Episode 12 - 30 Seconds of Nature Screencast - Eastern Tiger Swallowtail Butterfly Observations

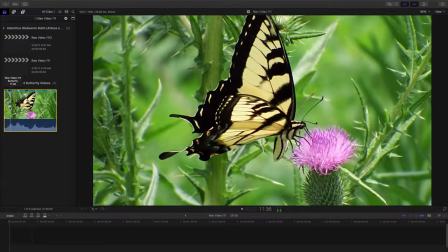just a bunch of video to choose from here today.
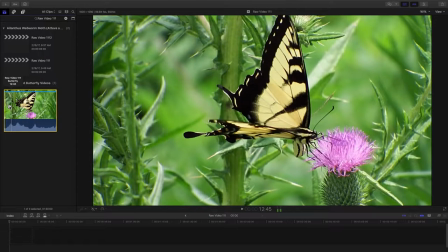And if we're going at slow motion, I could take and slow down the the entire minute and a half clip,
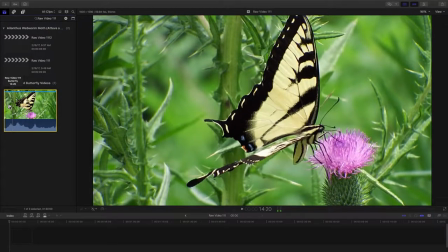but we'd have you know, a 15-minute video, and I don't think anybody would sit and watch through it.
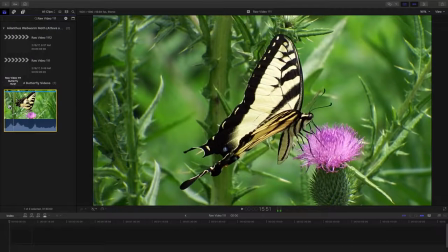So our goal here today is find some video that we can slow down and see the action,
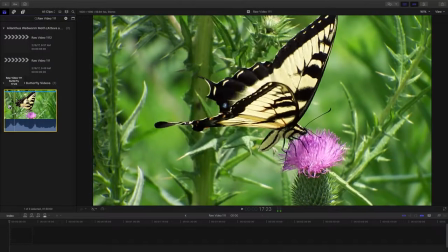and allow us to really observe what's going on here and how it's all working.
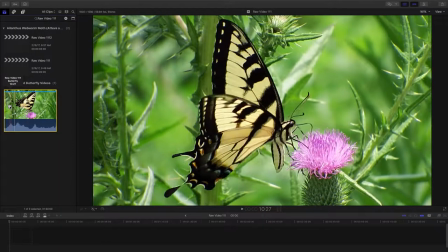And I think this is a good little sequence in around here.
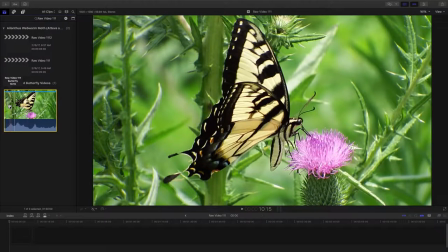Let's
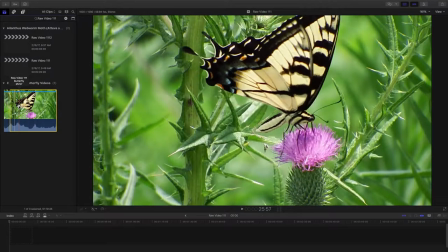Let's just take some of this, starting right about there.
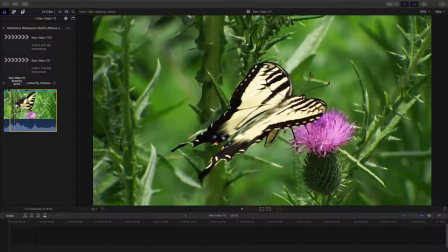We'll make that an endpoint for grabbing some of this raw video. And
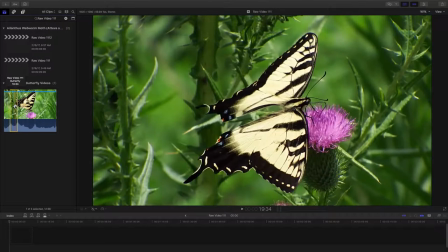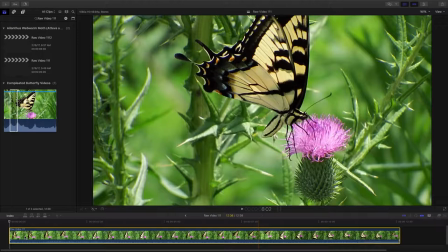let's just grab that as an out point for now. We're going to drag this raw video clip down to our timeline.
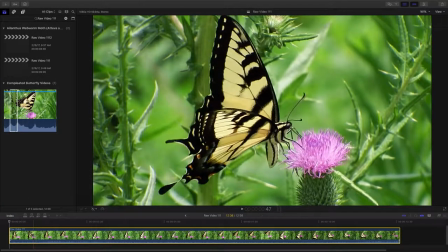We're going to expand out the timeline a little bit so we can
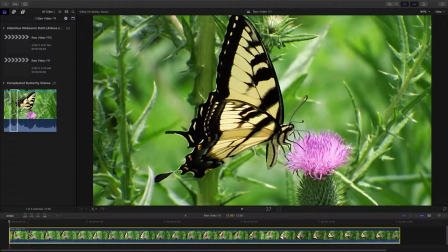really see and scrub through what we're working with here. This piece of video, there's a seed floating through the background from an adjacent thistle plant
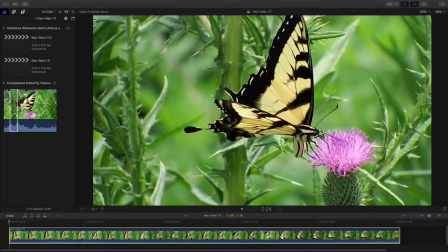where the flower is a little further along and it's gone to seed already, and there goes the seed.
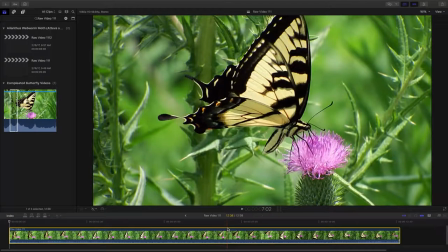I like having that in there. Now our clip is about 12 seconds long.
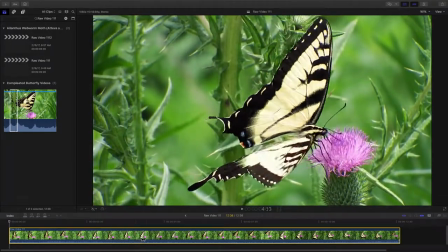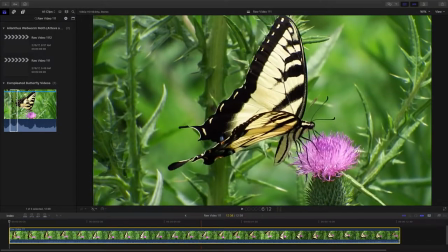He's really, really working that flower hard.
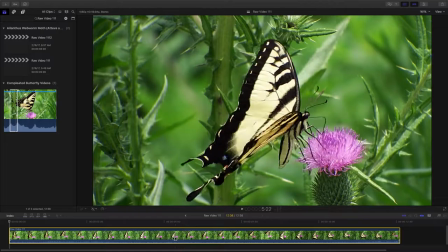Right about here, though. Good profile view.
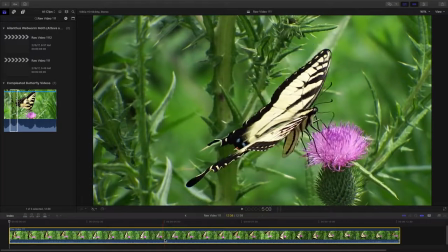See the upper and lower wings.
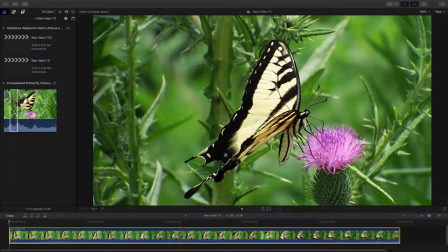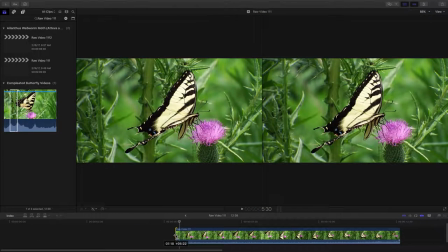I'm gonna start the video off right about here, I think.
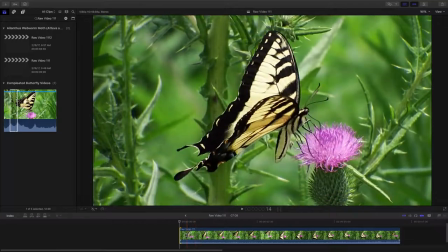Let's go down and grab the video and shorten it up here.
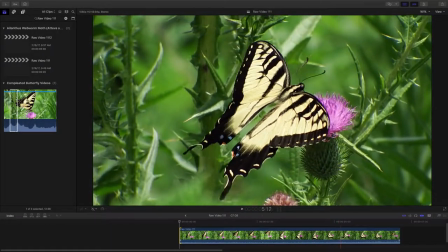Final Cut Pro X on a Mac allows us to really manipulate the video to show people what we want to show them.
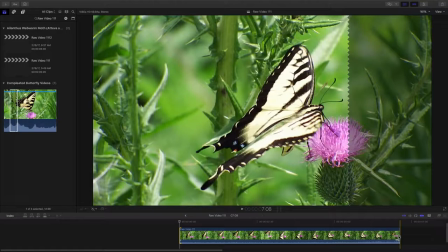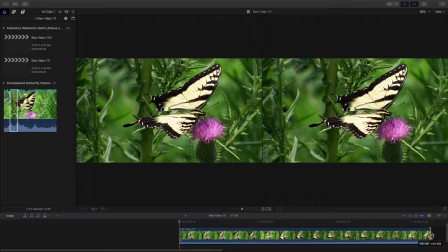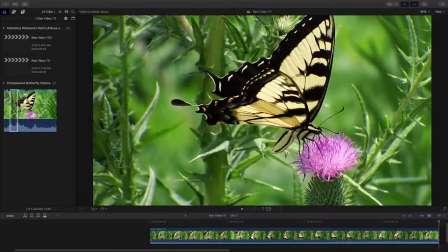Let's just see if there's... So far we've got about a 5 second clip here.
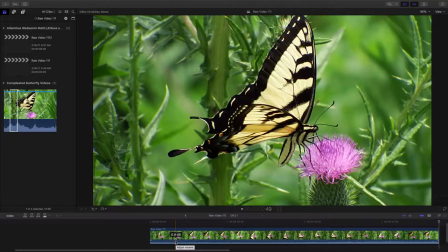Now, one of the things we want to do before we forget this video is taking along a parking lot in a heavily traveled road
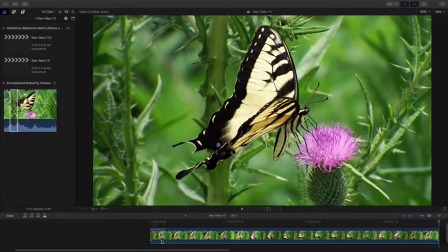area, and the audio in this is not beautiful nature,
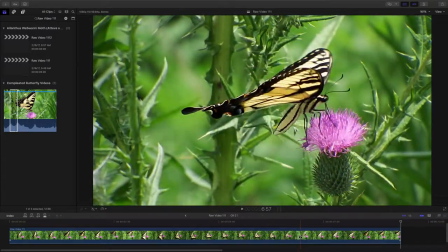but instead it's trucks going by. So we're going to just turn down the audio there so that isn't present,
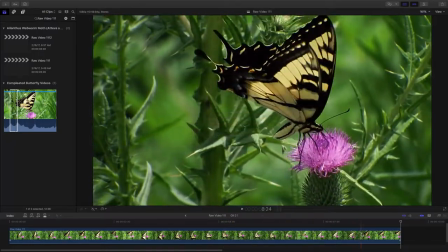and especially with slowing down the clip too,
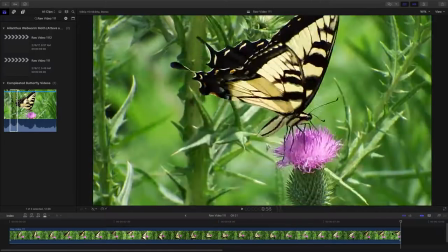we're goofing up the audio. So all
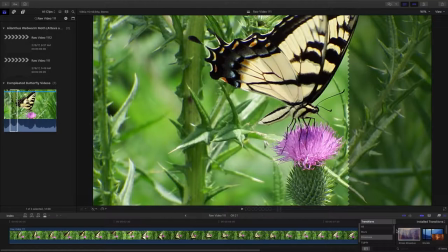right, let's take a look here at
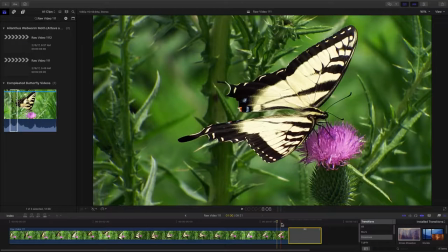just installing onto this. Let's click over here and readjust here.
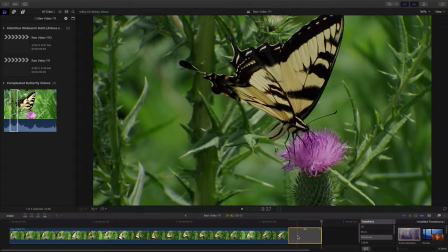We're going to put a dissolve at the end, and that just takes it to black.
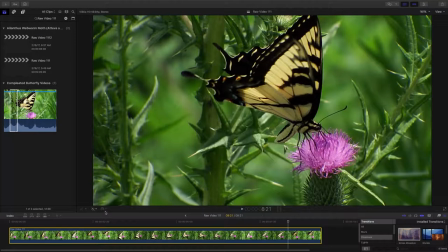All right. You know what? We're gonna have to do something first before we put that dissolve on there. Let's take and make this our 30-second video here. Let's stretch this out.
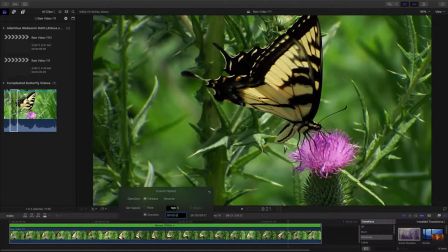And a couple ways we can do that. We can change the percentage of speed,
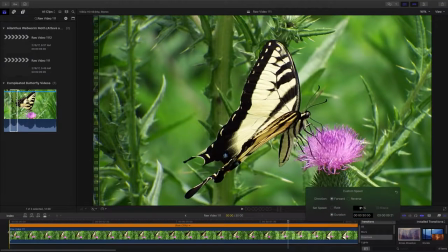or we can just go in and change the duration here from a little over 9 seconds to right on the dot 30 seconds.
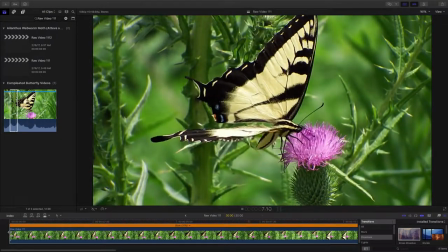And we'll see what happens here. Let's just scrub through now and watch this in real time.
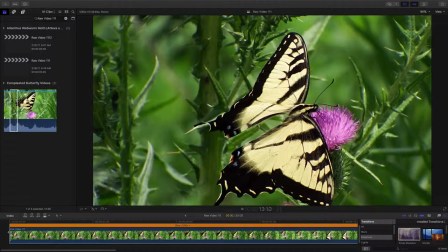The idea is we want to slow it down enough that you can really observe
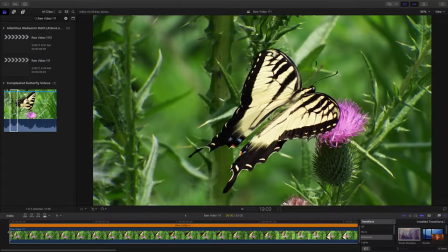what's going on with the butterfly here and how he's working the flower,
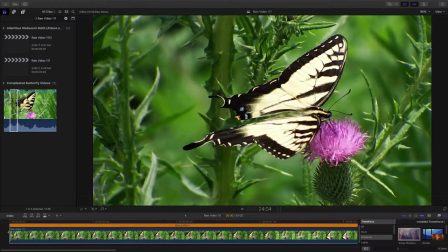and beautiful upper and lower wing shots here.
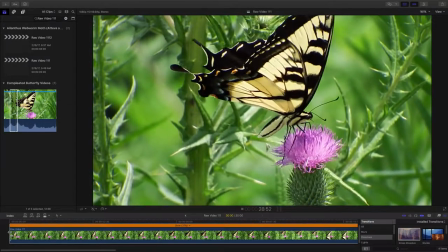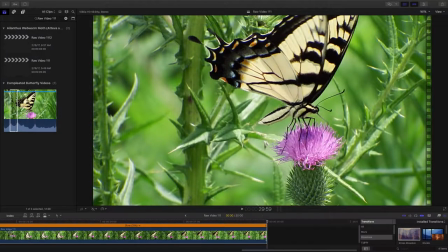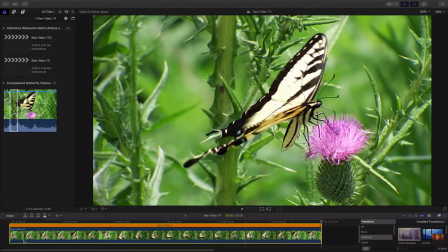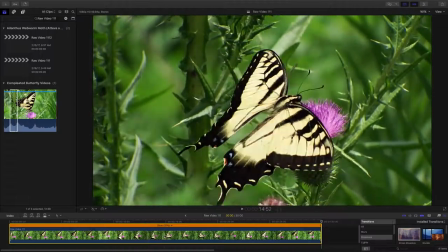All right, now let's just readjust the timeline, get it all visible.
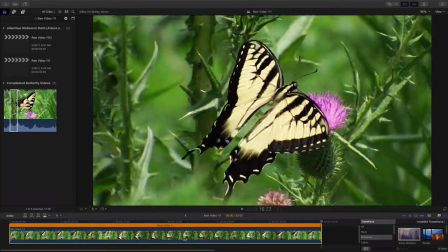Just going over there, there seems to be
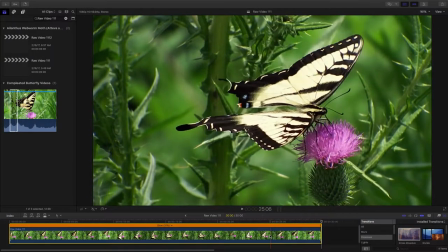some motion there that would make the observer just maybe a slightest bit motion sick watching this.
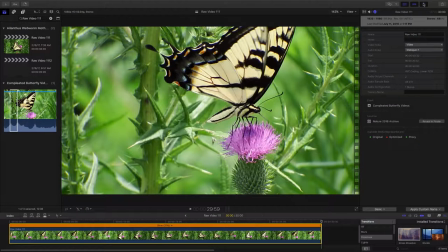I'm sensitive to those sort of things. One of the options we have here is we can go up into our inspector and we can go to the video end of things here,
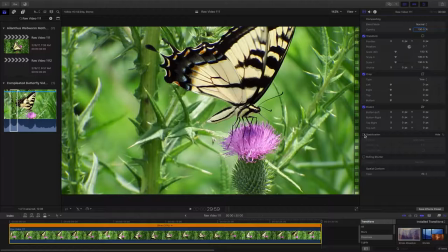and we can stabilize this clip. Now, it might work out to something that is less than what we want, but it also could improve it. Let's try it. We can always remove it if we want to.
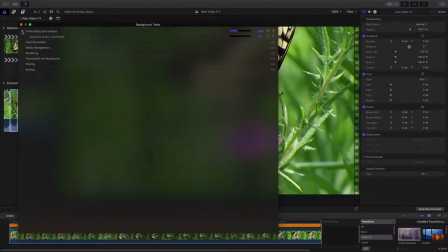When we go into stabilization mode, up here in the upper left-hand corner, you can see the timer running, and that timer basically is telling us that it's reworking the video,
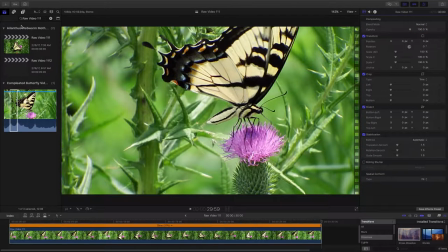and it's working with the dominant motion on this video clip.
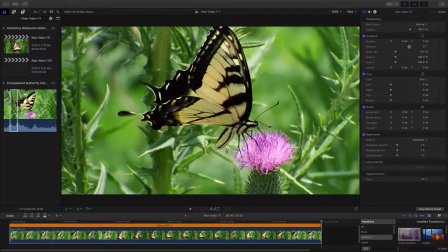So let's wait for that timer to finish up. Oh, we saw the screen just sort of pop in and crop a little bit there.
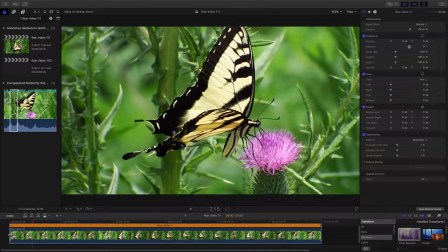That crop is usually an indication of how much motion that it took out.
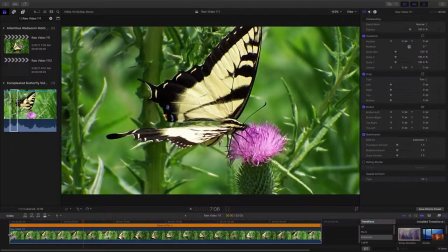Now let's just watch this video now and see if it
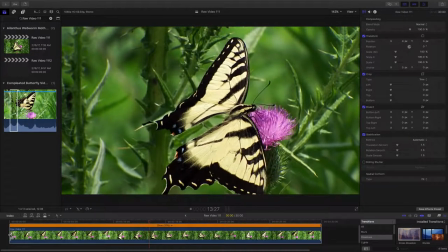is more stable looking and less likely to make us motion sick when we watch it.
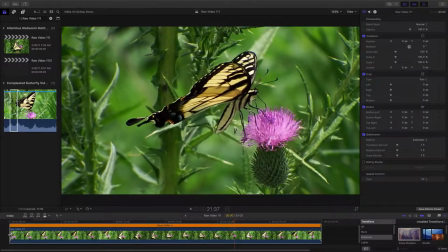So the trade-off with the stabilization is that sometimes it
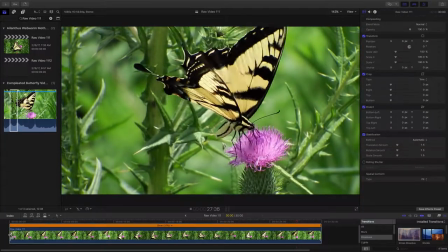stabilizes the object in the middle,
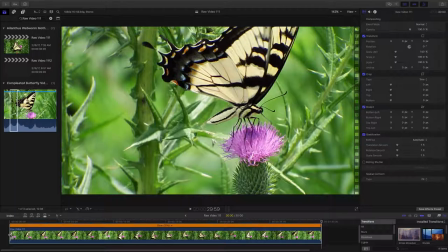and sometimes it makes the background things kind of float around differently. But in this case, if we're observing and wanting to observe the butterfly,
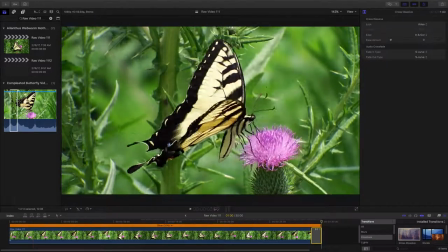I think we can say that was an improvement there.
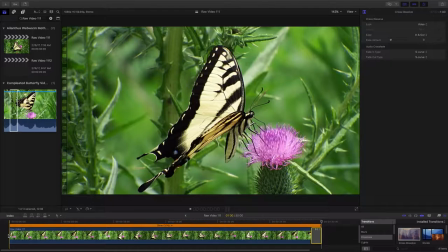Now, with that, we can lay over our dissolve at the end. And let's look at our video that we just created of the
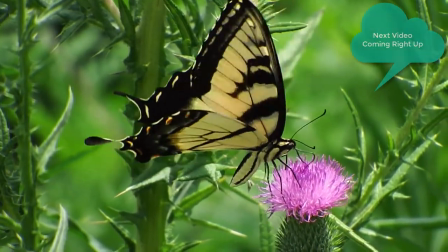beautiful butterfly on this beautiful wheat.
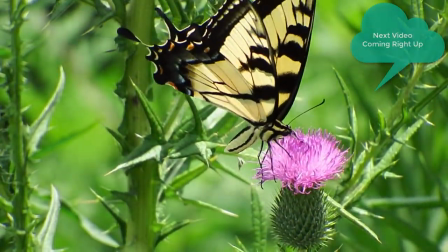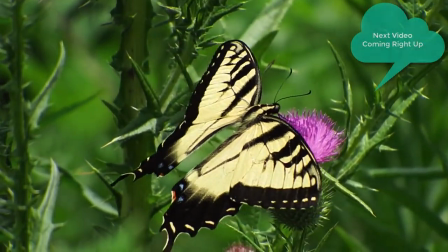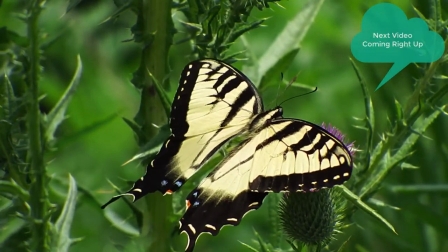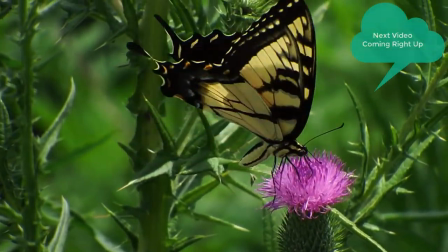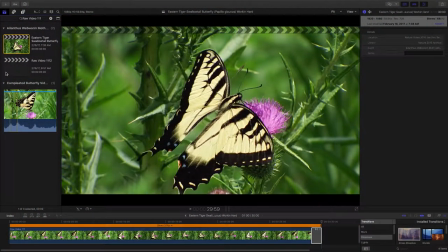Okay, I like that first one. Now let's work on the second one here.
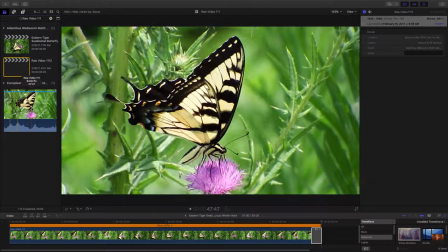Using the same raw video, let's take a look.